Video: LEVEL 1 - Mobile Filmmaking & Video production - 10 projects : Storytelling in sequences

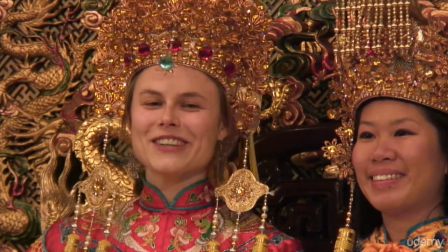2:46 What do you say when you take a picture? We don't say anything. Ah, okay.
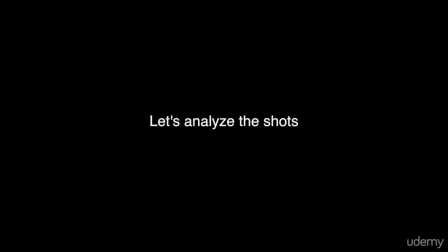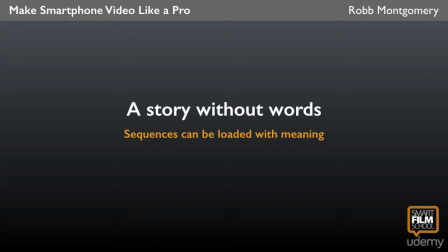3:00 So that is a sequence. In other words, a story without words. And this sequence obviously compresses 24 hours of time into 1:40. Yeah, that's why one of the most powerful reasons to put visual sequences together.
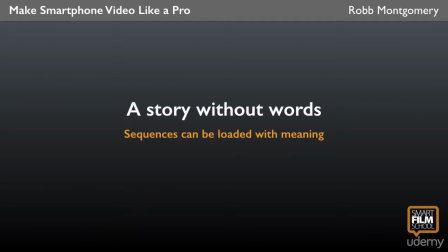3:19 Another thing that you saw here was changing of locations. Let me just scrub through the video and make some comments so you can see the meaning behind the shots and why they were put together the way they were.
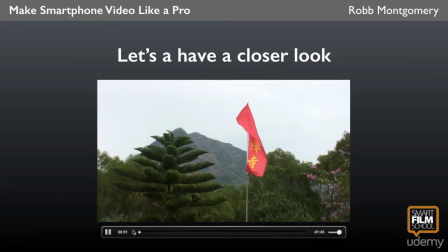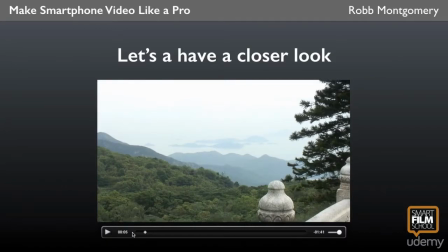3:39 Now the music says China, okay? But it's not really clear maybe what where it's coming from. It doesn't sound like canned music. It doesn't sound like pre-recorded music. It sounds live.
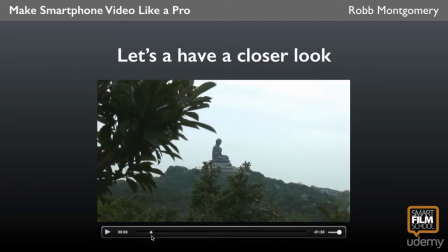3:52 And the shots here are on top of a mountain where there's a giant Buddha statue, right? This is another part of Hong Kong from some of the other scenes.
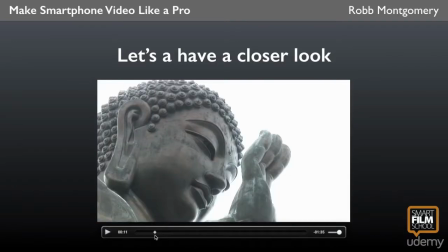4:02 And the bridge between is Buddha looking and waving at a bird.
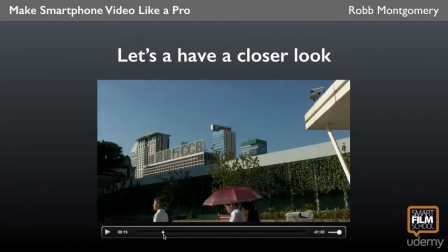4:08 So it comes from a neutral to another neutral. And that's the bridge from the mountaintop down to the harbor.
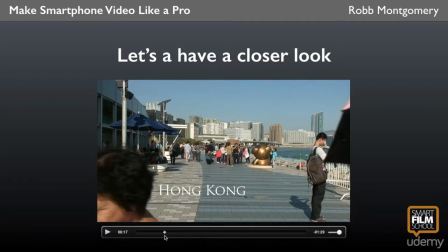4:15 It happens in just a split second, yeah? But that shot was super important to bridge those locations.
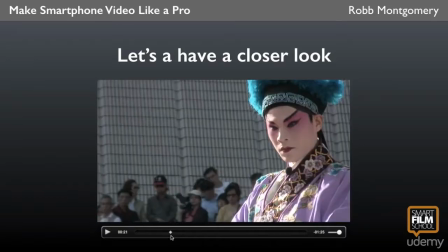4:24 We have a title card here saying the location of the city. And now we start to look at some other characters. We've had Buddha, and now we've got one of the famous characters from the Chinese opera. Glance, object, looks at some of the other actors on stage. Yes?
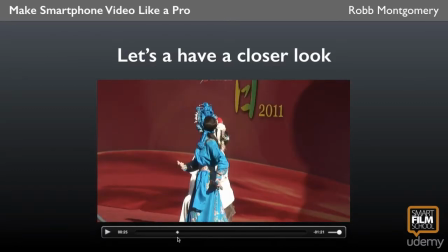4:45 They turn away. That's a shot that cannot be edited.
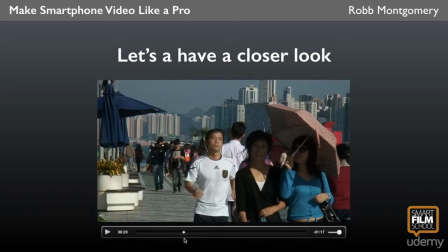4:50 Now he's like, now what's happening? Now I'm thinking there's something going on over here.
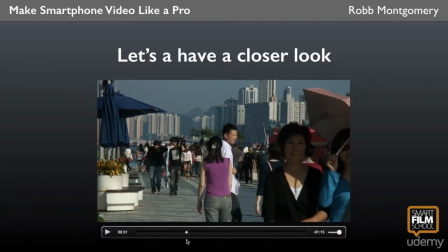4:55 And as he looks over there, you see tourists on the waterfront start to experience
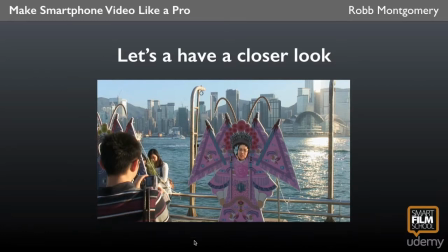5:03 costume displays that are put just outside of the opera. Right? I didn't need a wide shot to show everything. I'm doing a lot of this through medium and close-up shots. You see this? I don't need to see this woman's feet to see what's going on. The details of that costume were what were important, and her reaction to being filmed there by her partner.
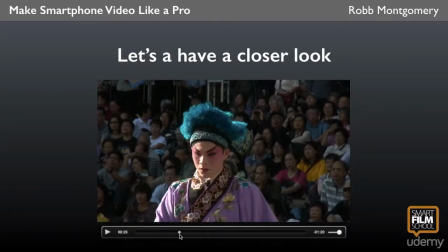5:22 The costume links color-wise to the theme we saw earlier.
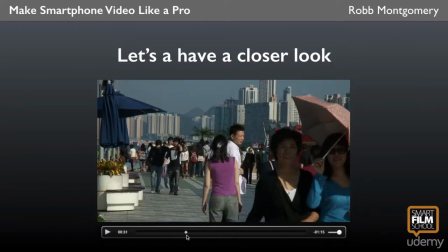5:27 So there's a connection between those shots. There's lots of pink and purple and red if you look in a lot of these shots.
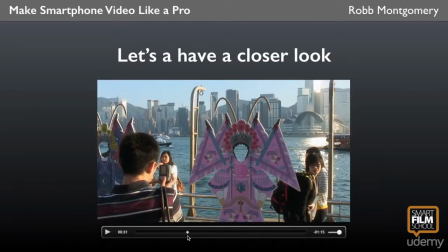5:31 The pink umbrella, woman with pink shirt, red stand behind. So color is used to link a lot of this shots and the sequences together.
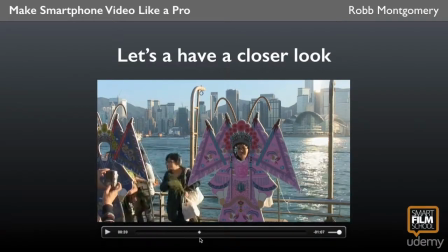5:41 We see a boat moving in the background. The next shot picks up a close-up shot of a boat, ferry, right?
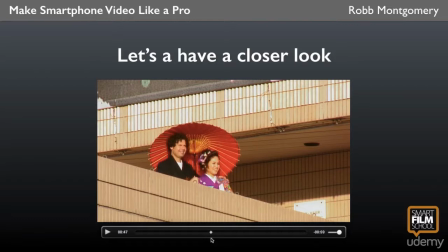5:49 Comes back to what's happening on the harbor. There's a couple. They're looking out. Maybe they're looking at the boat. Maybe they're looking at the play. The color again connects. She's wearing purple costume, red.
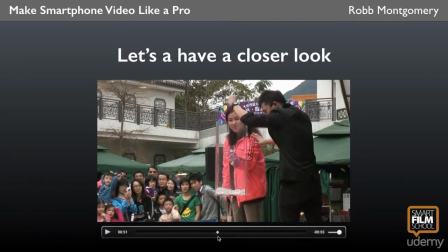6:01 Okay? Red. And now we're at a whole different location. Actually, we're back on the mountaintop, but we didn't show you that. We just showed other people enjoying a day, including a magician's act.
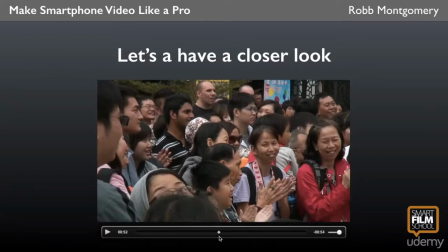6:14 So there's the action. Then there's the neutral shot, the reaction. A reaction shot, as you have seen in our work on sequences before with the 6-shot pattern, are super important because it gives us a cutaway. Now, in time with the music, I'll play this.
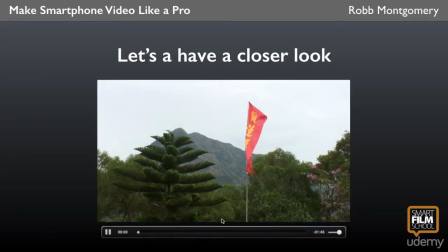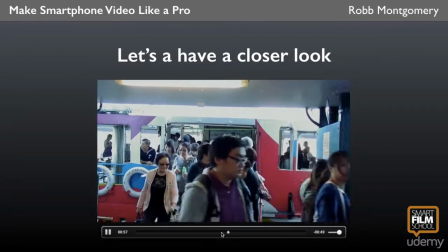6:40 Clapping turns to rotors turning, and the music changes tempo and becomes more chaotic.
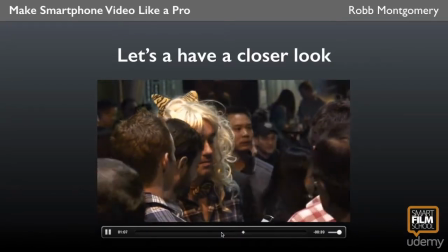6:51 And the pictures change to match. Yep, that's a man.